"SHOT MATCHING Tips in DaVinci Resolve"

What's going on, guys? Welcome back. As you may have noticed, there's been a slight gap since my last video. If you see here, we're in a new office. I've officially gotten everything moved into my new place. The office is set up and I'm ready to start kicking out some videos to you guys. Now, this video is not going to be a look recreation as much as me going through and explaining how I actually achieved the look that's already created. And in doing so, I think you're actually going to be able to make a lot of great observations, just kind of seeing my process and how I work through things. And the reason I'm doing it this way is that whenever I'm grading and I'm kind of narrating every step I'm taking, I'm a little bit less likely to experiment and make mistakes, both of which are a huge part of my coloring process. So that look is half of what we'll be covering in this video, and the second half is shot matching.
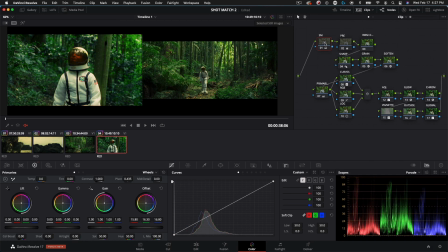53s
So we're going to take that look, apply it to a neighboring shot, and make the two sync up without destroying the essence of the look we created in the first place. Now, I'll just be sharing a method of shot matching that's been working for me lately, although there's never just one way. So as always, experiment and find out what works for you.
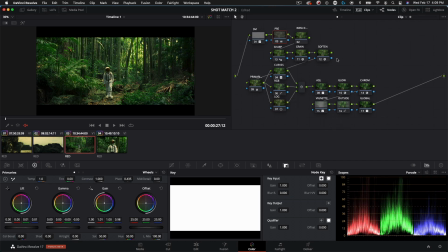65s
Let's dive in. So one of the main things we're talking about in this video is experimentation and shot matching. I see a lot of videos that cover some look creation elements, and that's great, and I want to continue to do that here as well, but I also don't want to neglect what a lot of you request, which is some shot matching techniques. And I've got one method that's been working very well for me, so I just wanted to share that real quick.
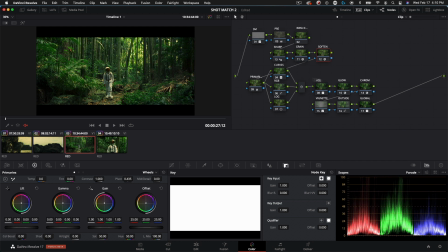83s
If you see here, this node graph, we'll walk through it real quick. We'll go over what everything does, just so you guys can kind of see how this look is created. And again, here's the before. That's shot on red, the red wide gamut, log 3G10, and this is where we ended up. So there's a lot of different ways to add contrast, and let's go ahead and disable pretty much everything except for the contrast.
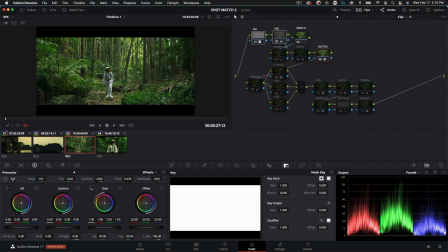101s
We're going to take a look at the way I got the image from log. Here's our log image, and this is where it's at now. So that is a compound node that we're looking at here, and I have this kind of saved as a power grade. If we jump into it, let's show compound node. And this is actually a build your own aces.
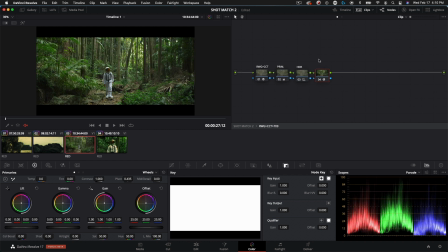117s
So you can do it at the node level, not just at the project level, which I brushed on a couple of videos ago. So if we look at this, we'll see our first node, which is labeled red wide gamut to aces CCT. Now, for some reason, I don't have this one labeled, but this is aces CCT to rec 709. So this is that pipeline here. We're taking the red wide gamut, converting it to aces, which looks really weird here.
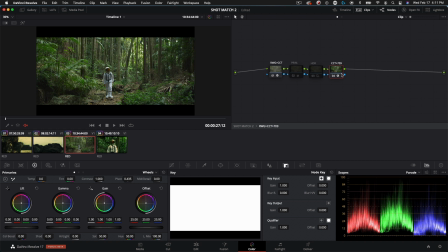136s
And then we're taking the aces in the last node here and then converting that to rec 709, which is what we're monitoring in, so it makes everything look proper. Now, I don't stop there. I also went into the HDR wheels and just did a little bit of work to kind of bring up some of the shadows in the image. Not a whole lot here, but very subtle. Then we have the primaries here, not doing too much, just kind of leveling everything back out.
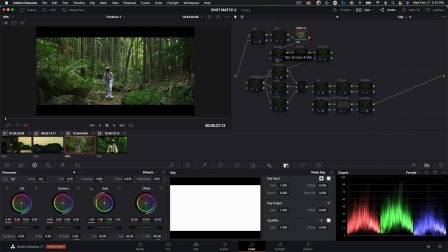154s
So we'll jump back into the main node tree and let's continue jumping through this really quickly. Here I have sharp, grain, and soften. Now, the reason I did that sharpening first is that I wanted it to feel kind of gritty and I wanted to add a sharper grain. And anytime you add grain, you really don't want the grain to be much sharper than your image. You want to try and match the sharpness there.
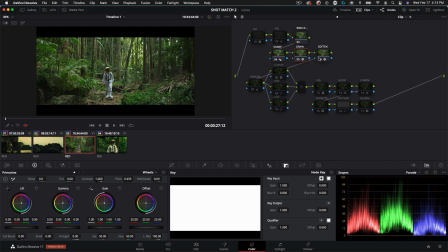170s
So from there, I didn't want the image to actually be that sharp, so that's when I softened it. And this is a very, very subtle thing.
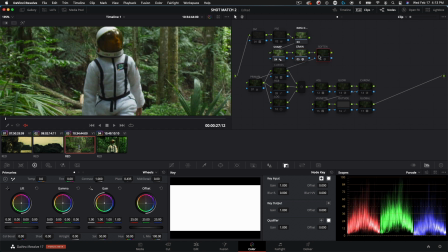176s
We'll zoom way in here and you can see it really doesn't do a whole lot. It's a very subtle thing, but whenever it's blown up, it really makes a big difference.
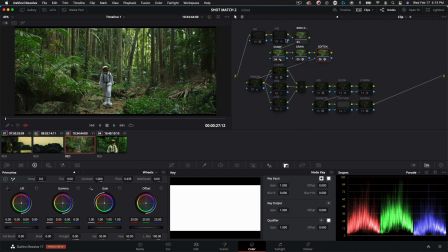182s
And overall, there's just a little bit different feel, so I like that. And then I also had a pre-node, which is just before that red wide gamut conversion. And here I just did a little bit of work with the primaries just to begin pushing everything into the world I was after. So then we have this primaries node, and I just pushed a little bit of red or warmth into the shadows here, as well as the midtones, and I kind of brought some life back to the warmer tones in the scene.
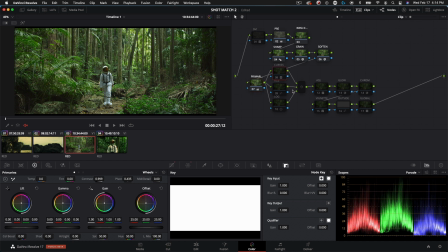202s
But this node is actually really just prepping a lot of the work that comes ahead in this parallel node right here. So next up we have the curves, and this is the first step in my look creation process.
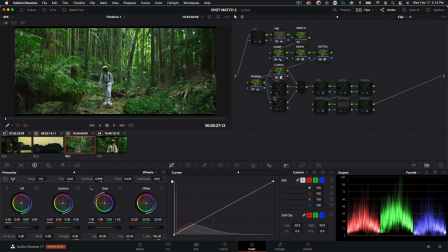210s
There's not a whole lot going on here. It's just a few adjustments in the hue versus sat and hue versus luminance curves, and then a few tweaks in the color warper just to kind of bring everything together and to start creating a cohesive palette. Then we have our RGB curves and started creating some separation here.
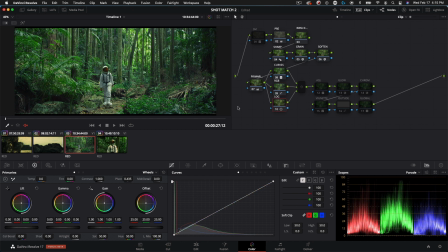224s
And then lastly, we have our log wheels, and this was just kind of balancing out the shadows mainly, and then doing a little bit of work with the highlights as well. Now in our adjustments, here I just kind of took the offset and moved it around and saw where I liked it. And you can see this is where a lot of it starts to come together. You don't always have to go in this order. Sometimes you can do this adjustment node before you start playing with these.
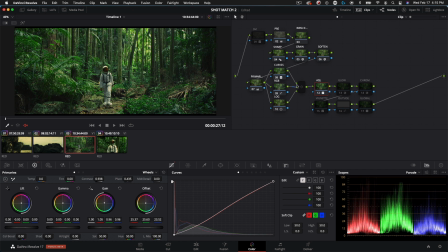243s
But really, I created the DNA in this parallel node here. And then the adjustment node is what kind of ties it all together. And there's not a whole lot here. It's just some offset, a few lift, gamma, gain controls, and then just a custom curve to fine tune my contrast. What I did here was turn on editable splines, and you can see this pops up. That's usually going to give you the most pleasing results.
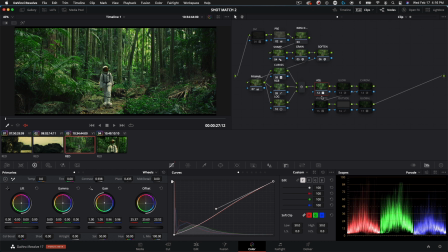259s
And especially once I've already done my main contrast, I want to be super gentle with that. So whenever you're doing the curves and you're using these editable splines, it's just much more gentle on the image.
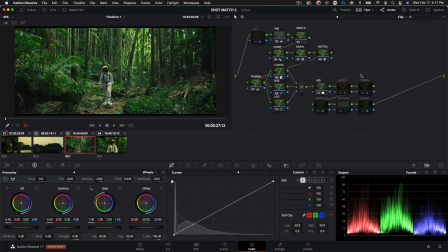268s
So next up, we have a glow node, which is something I do almost all the time. There's not a lot of node trees I have that don't have a glow node. And the process there is pretty simple. It's just a glowing image, bring the shine threshold all the way to 0.
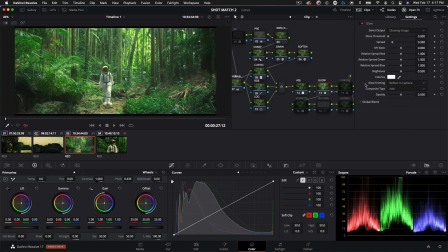280s
And that's going to make it look, pretty washed out, not what you want. And then you'll just change your composite type to soft light.
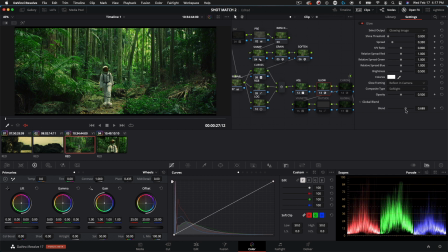285s
And then I went into global blend and kind of brought it to 0 and then dialed it back up to wherever I wanted it. And then I believe I ended up parking it right around 0.55. So next up is this chromatic aberration. And this is really what I wanted to talk about in this video, which is just that experimentation. And you can see here, this is not a heavy effect.
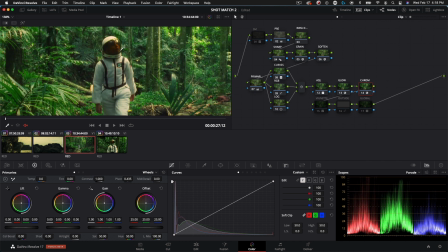301s
It's pretty subtle. But if we zoom in, you'll see some of the edges. That's where you start to get that glow. And the way this effect works is it's an edge detect.
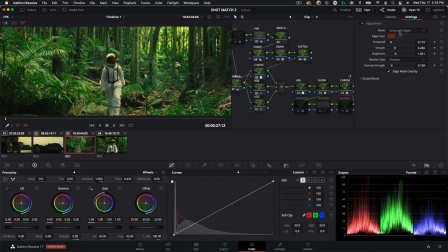311s
So that's the open effect. So if you have resolve, it's going to be kind of built in. And we set the mode to grayscale edges instead of RGB. And this is the color I picked out.
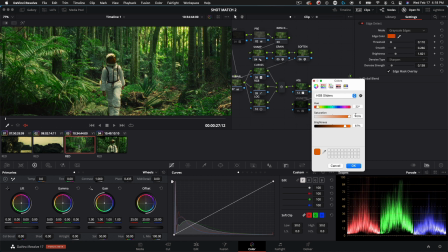319s
If you wanted to replicate it, it's hue 22, saturation 100, and then brightness 87.
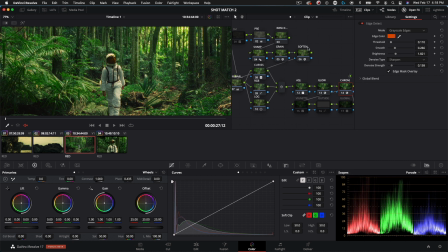324s
And this kind of gave it this filmic, like chromatic aberration. I'm not really sure how to describe it, but if you look at some old like super 16mm film, you're probably going to see a lot of this there. So threshold, we have that at 0.110, and then smoothing 0.266, brightness 1.81.
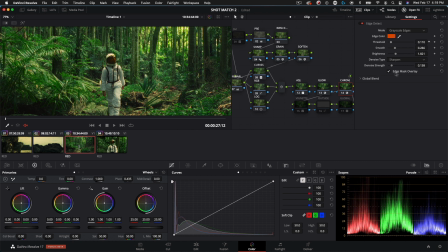339s
Set the denoising mode to sharpen. Be sure to select edge mask overlay, and then denoise strength, have that around 0.18. And then again, global blend, you can dial this back to kind of determine your intensity.
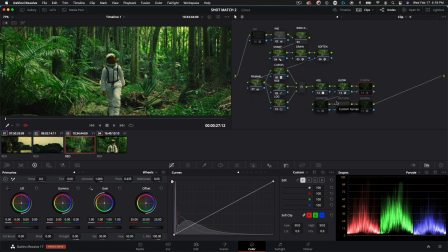351s
And I think I had it right around there, 0.3. So that's that setting. And again, before and after, you can just see it kind of bring some orange glow to those edges. And really you can set that up however you want it. It doesn't have to be orange. It can be whatever you feel is right. Just experiment with it, because that's what I was doing there and I like the results.
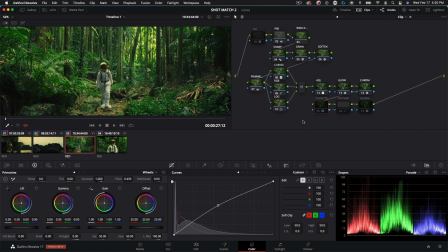367s
So lastly, we get into our finishing steps. And this is going to be something, if you have the time to go in and do it on a shot by shot basis, go ahead and do it. It's going to add a lot to the image. Usually my vignettes are to draw attention to the center and to make the edges a little bit darker. But here actually I wanted to lift them up. And then in our outside node, we're kind of popping out the subject just a little bit more.
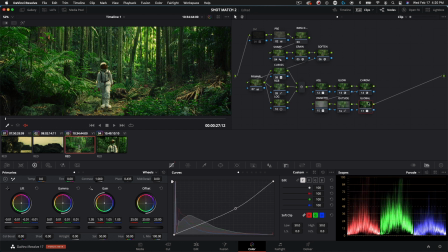386s
And then lastly, just a few final tweaks with the primaries and the global curves. Here I just wanted to bring down the exposure a touch and give it a little bit more filmic look. And that's really what this does, is not a whole lot to it, just curves and primaries. And that's pretty much the end of that look creation. So once again, before and after, before and after.
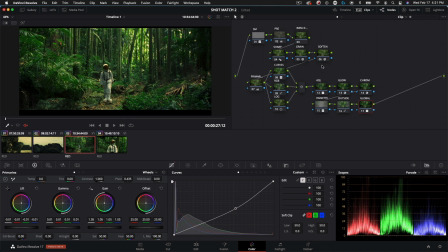406s
So now that you guys have seen how this look was created and you see it's pretty much just primaries, primaries, primaries. Overall, it's really quite simple. And that's kind of key whenever we're going through hundreds of shots in a timeline, and we need stuff to copy over pretty easily. So we have this awesome shot right here, which everything looks pretty similar in this one.
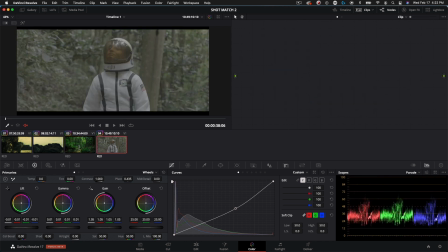422s
So you'd think all this look would be able to migrate pretty easily over onto this shot. Let's go ahead and try that.
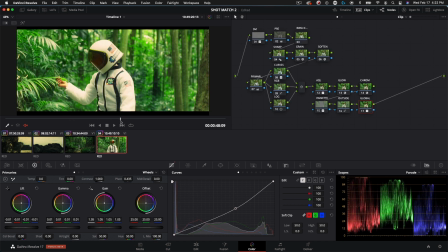427s
And that is not quite what we're looking for. Everything's really blown out. Our highlights are not where they should be. Neither are midtones and shadows. So what are we going to do to bring this look back in? We can go into all the curves and everything in the primaries. Everything we just went through, we can go in and mess with all the nodes, but that's going to be affecting the look DNA that we just built.
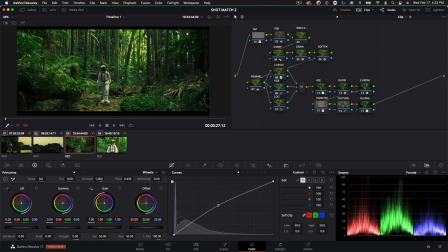445s
So rather than do that, let's go ahead and grab a still from this one so we can analyze how different the two are, and then we'll go into a split screen mode.
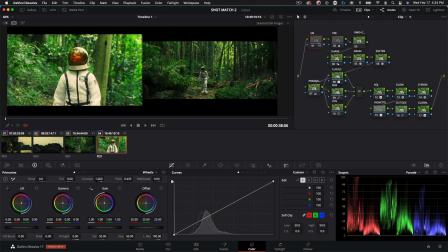452s
We have this shot matching node here that's first. This is SM for shot matching, but if we reset it, these two shots, I mean, if you look at the waveform even, they're incredibly different. And let's just start playing with our offset. And as usual, I'll be doing this with my mouse and keyboard so you guys can follow along.
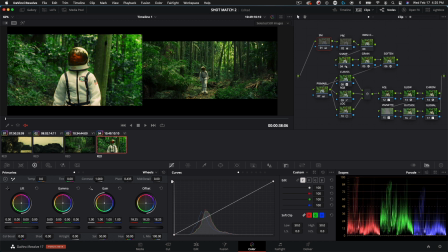464s
I'm just going to pull our offset down, our overall exposure, keeping an eye on the waveform. So overall, that's not too bad, just by changing the offset. And again, that's as simple as shot matching has to be. Another thing I like to do is work with the printer keys or printer lights. And so I have a stream deck in front of me and I'll use that for it generally. So again, in the shot matching node, we can kind of move this around.
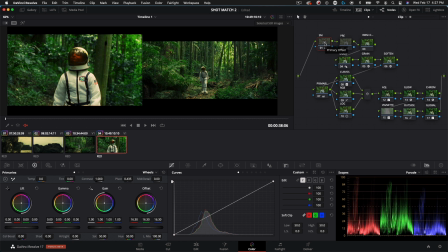484s
We can move, really, we're just changing the offset. It's just with printer keys. So we can pull back on our red, maybe not go that far, maybe add a little bit of green, come back on that.
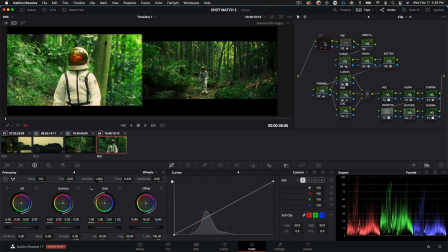496s
And really this is all just experimentation. We're going to see what looks best. That's not too bad. Again, from where we started to where we are now, it's pretty solid.
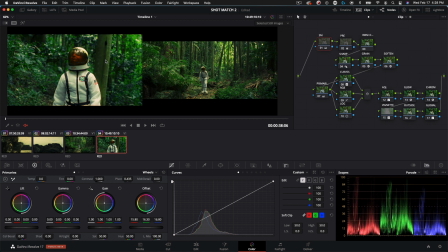503s
Now in real world scenario, I would move on to the next shot right away and then come back to this later so that the next time I see it, I have fresh eyes.
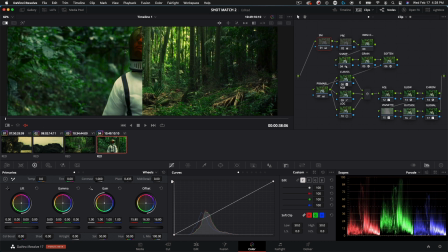509s
So we're going to bounce out of split screen. We're going to jump into play still mode and just kind of swiping across. Nothing really stands out as wrong.